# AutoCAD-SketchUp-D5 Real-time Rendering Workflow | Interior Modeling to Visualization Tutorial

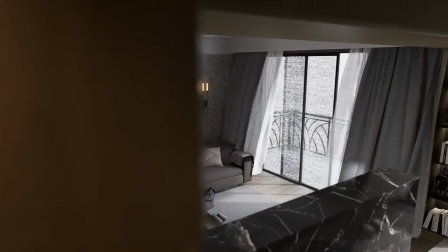(0:00)
Welcome to today's tutorial.
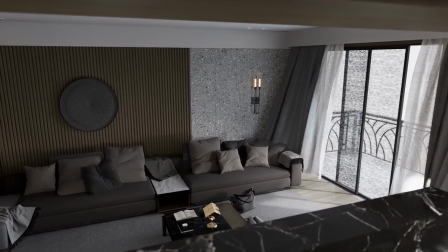(0:01)
To designers and visualizers using AutoCAD, I introduce the AutoCAD-SketchUp D5 workflow for higher efficiency with real-time rendering.
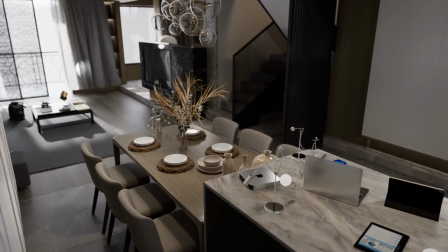(0:10)
Here I'll show you how it works with a modern interior scene. You can download this scene and have a try yourself.
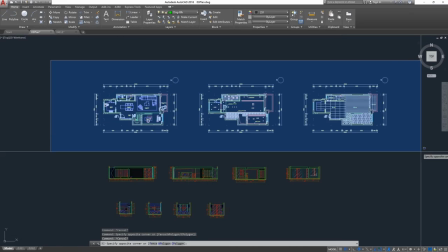(0:16)
First, check the CAD drawings we need here, which should include floor plan,
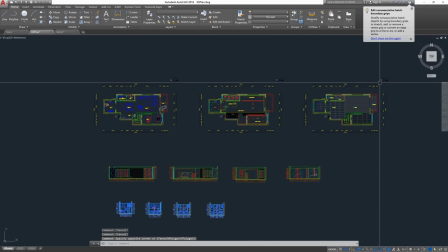(0:22)
floor finish, and reflected ceiling plan. Delete all the marks. Select all CAD drawings. Use the shortcut key to export them separately.
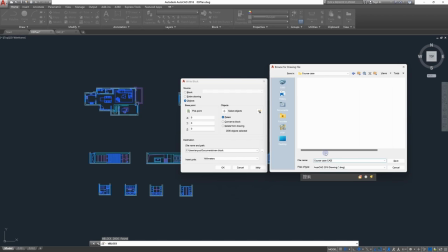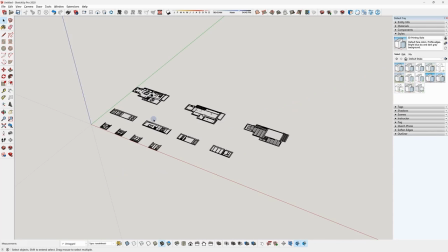(0:45)
Import the CAD drawings to SketchUp. Explode the drawings. Then you can start to model.
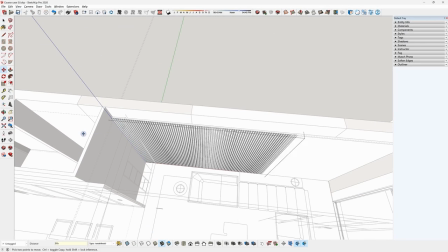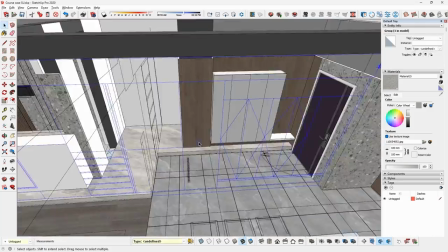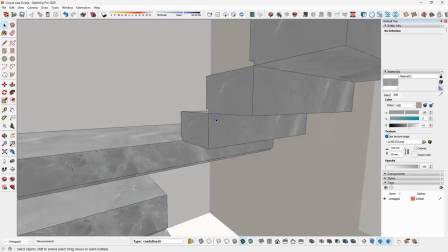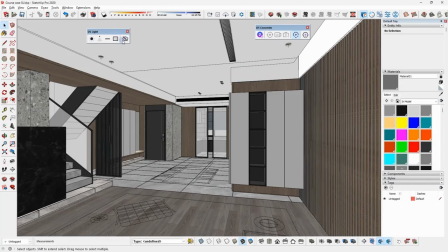(1:10)
Now the model is ready for visualization. Install D5 Converter to connect SketchUp and D5 Render.
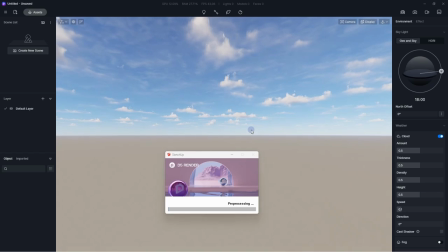(1:17)
Click on Start to sync the model into D5 Render. Now you can enjoy instant visualization in D5.
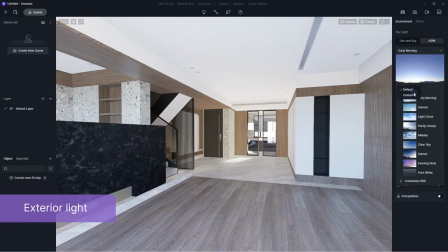(1:24)
First, adjust the exterior light. Select a cloudy HDRI so the scene will have a gray tone.
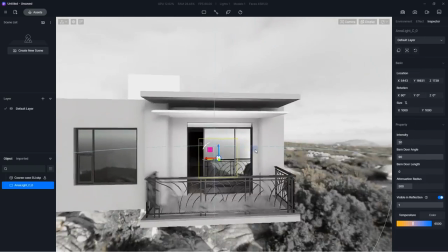(1:30)
Place a few rectangular lights outside the windows. Adjust their size and position to light up the whole space.
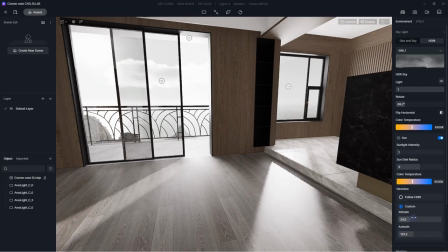(1:43)
Adjust the altitude and azimuth of HDRI sun, then give it a warmer tone so the scene won't look too cold.
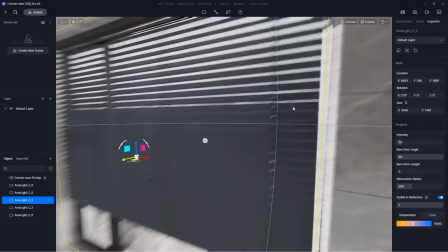(1:49)
Now move on to interior lighting. Same as what you did to exterior lighting.
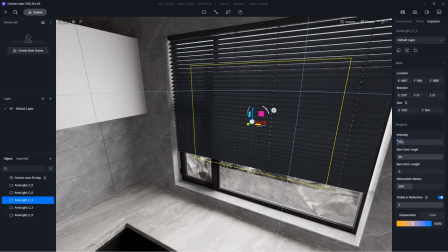(1:55)
Put some rec lights near the window first. Adjust their intensity and attenuation radius, so the room will be brighter.
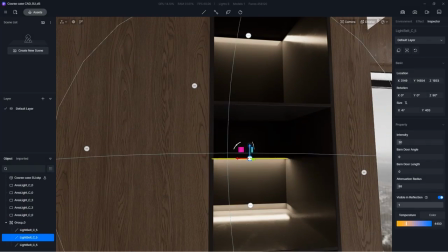(2:04)
To build a cozy, comfortable space, you can add more artificial lights around the house.
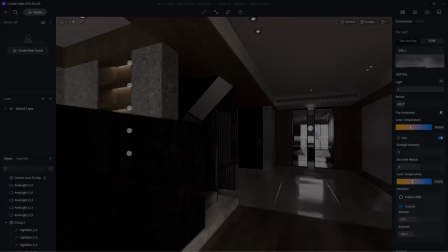(2:09)
For example, some strip lights in the cabinet, and a rectangular light in the stairwell.
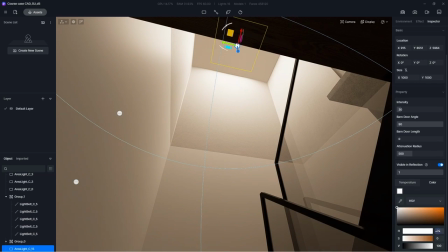(2:14)
Warm yellow tone is a magic formula for creating a relaxing vibe. Don't forget to adjust the color and the size as well. Now it's time to fine-tune the textures, which is an easy and real-time process in D5 Render.
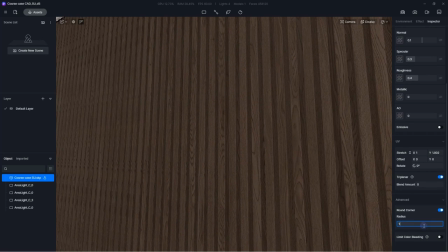(2:30)
You can turn on triplanar for the materials of a regular object, switch on round corner to give it a soft edge.
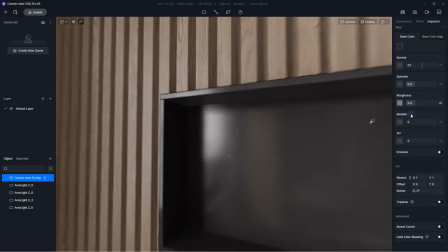(2:36)
Now think about the real world. Objects often have dirt on their surface.
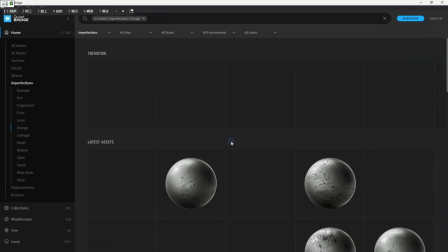(2:40)
A tip to quickly achieve this effect is to insert a map of dirt into the column of roughness.
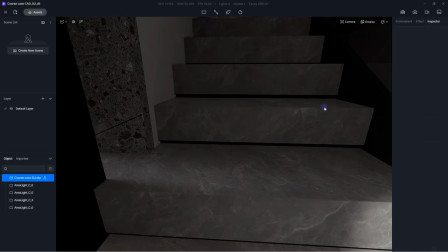(2:47)
Remember to adjust their UV and color properly.
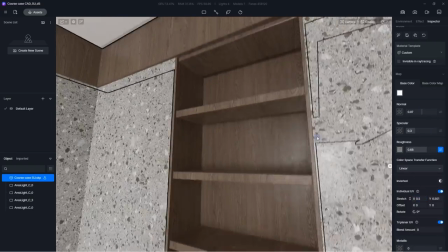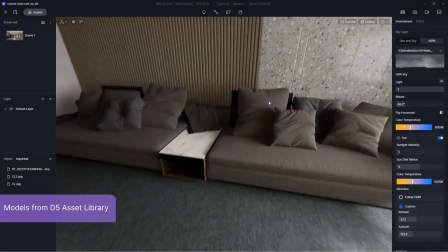(2:58)
Now, the room still lacks furniture. This is where the D5 asset library comes in handy.
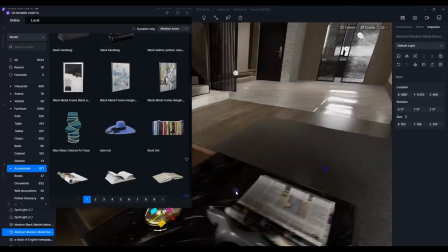(3:05)
Sofa, lamps, curtains, decorations. You get plenty of stuff to choose from.
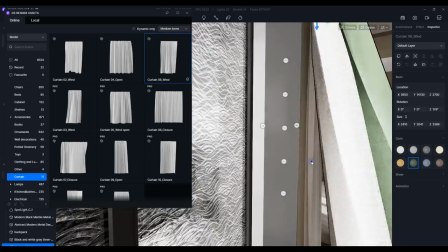(3:10)
Adjust their materials and size as you need.
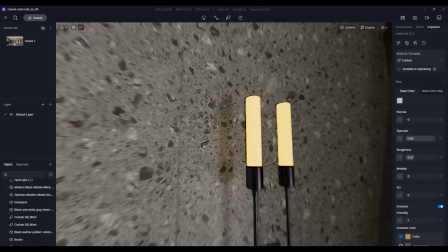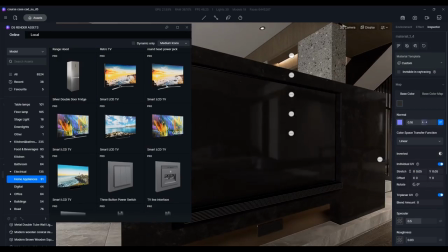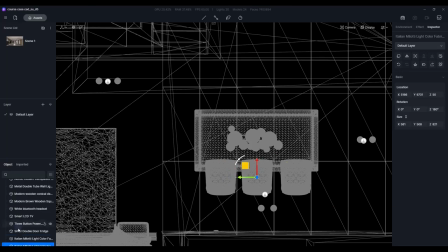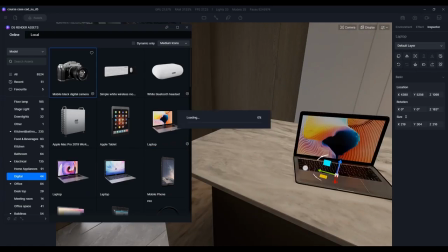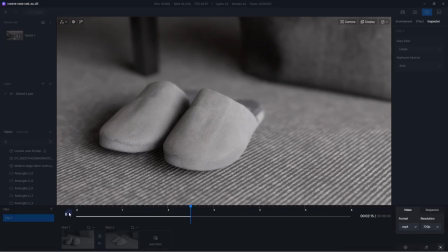(3:49)
The scene is all set to render. Animation is an optimal choice to demonstrate the atmosphere of the scene, and it's made super easy with D5.
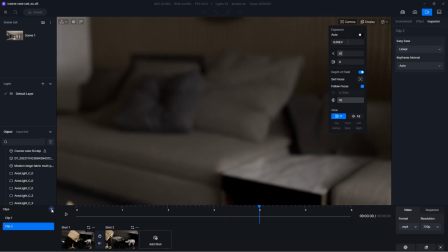(3:57)
Just add the camera shots you need to the timeline. To better display the object, it's recommended to use a small field of view.
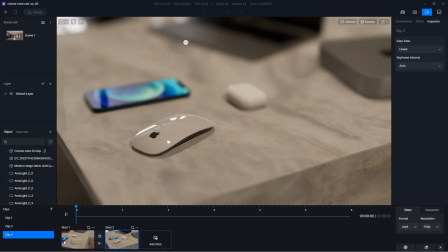(4:04)
Another tip is to create a shift of camera focus.